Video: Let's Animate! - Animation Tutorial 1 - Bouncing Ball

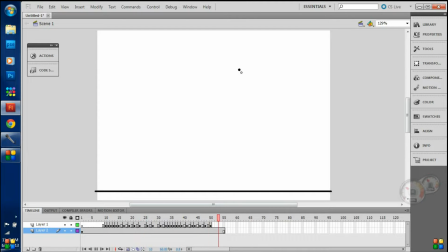And somewhat squish it. Skip like I would skip 2 frames, so it doesn't start up too fast. Put more floor at the bottom of the keyframe. 3.
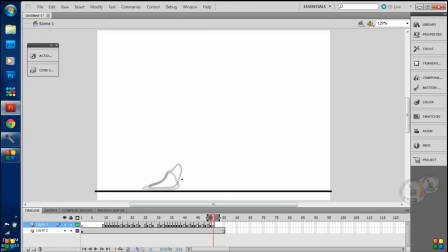And then remember, it's going to start going out fast again, so start probably skipping 2 and then all the way back to 1.
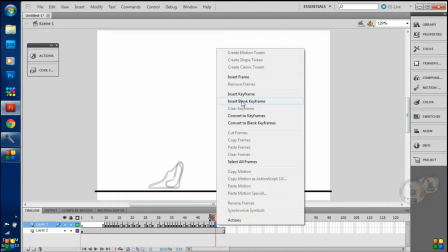Now remember, you got to stretch it because it's starting to pick up speed again.
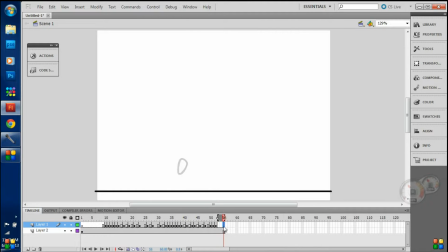So start going frame by frame, skipping some more space in between the objects and stretching it as much as you want.
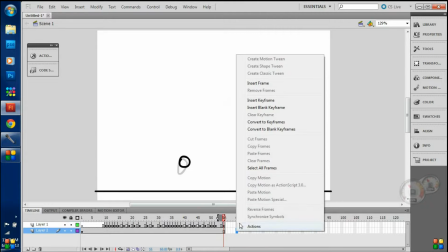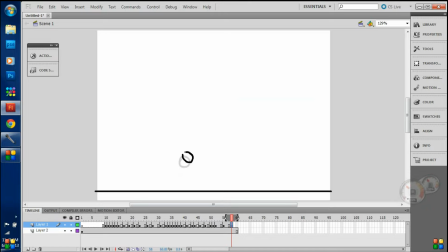I gotta stop doing that, sorry. I'm using this tablet. Nope, that's too fat now. See? Stretching it. As you can tell, we have some sort of spunk now.
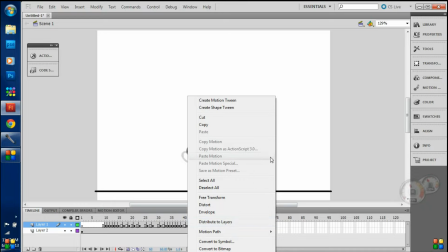Now, keep in mind, we can't go past where we started.
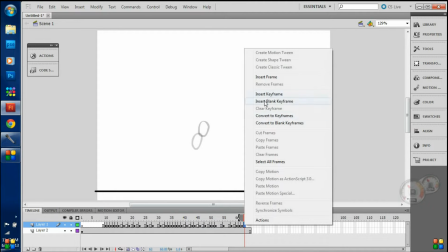So let's I'm gonna make a new layer just for reference around this side. we have that line. It should not go over this line.
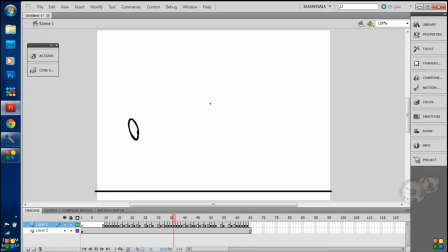Alright? So we're getting really close to it. So you could start probably slowing it down, making it round, somewhat fatter again. Still though, just one keyframe at a time, because we want to give the people the illusion that it's still going pretty fast.
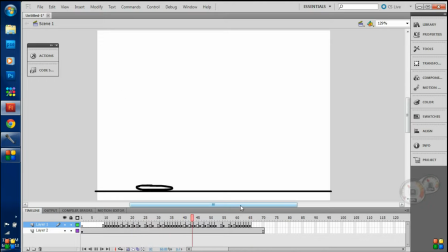Then, not all the way at the top, just a little bottom.
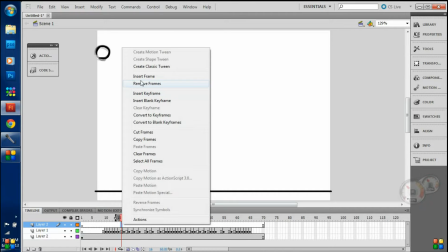You don't always have to have these lines of reference, but just for the video. So now that it's slowing down, I would probably make it between 2 or 3 frames.
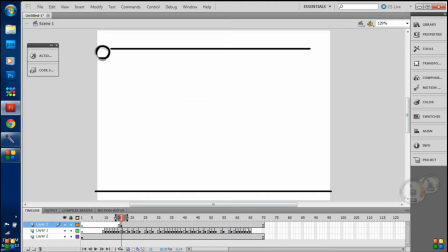Don't move it as much, just like slow movements, but start pushing it down, because that's what gravity does. Now let's see what we have right now.
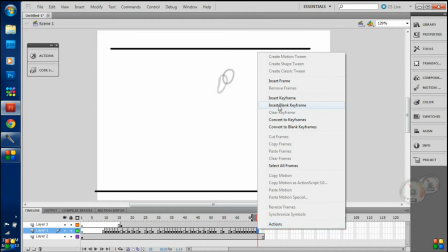Well, not the best animation, but you guys get the... Oh, it's actually pretty good.
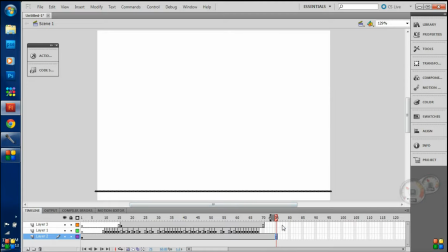Alright. So once you start going down again, let's just make this 290.
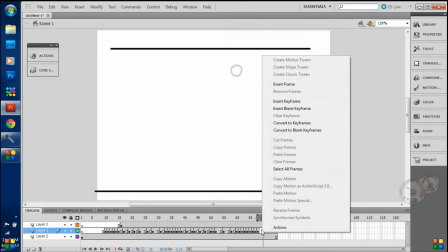It's getting annoying. You can probably start doing frame by frame again. Don't skip any frames. Start going faster towards ground. Start stretching it and skipping the space between the balls.
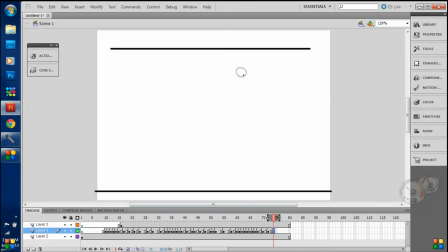Not too much. That was exaggerated right there. Now, you can go as fast as you want towards ground because it's going down and gravity pulls you down, right?
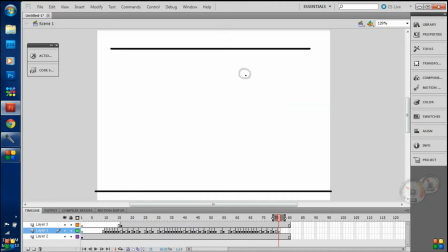Now when it reaches the ground, we're going to do that same effect like clay. Just like smush it. Smoosh it, smush it, smoosh. Smush it. And remember, it does not have to look like a ball at all. Just to give it that effect.
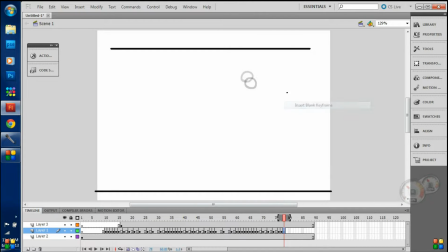I think Disney uses it to give it some sort of... Now you see in the middle, we messed up. I went too fast. You could either fill in some drawings, or you can just stretch out the image.
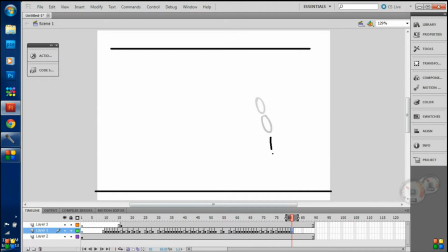Like, skip to... we'll just skip 2 frames. There we go.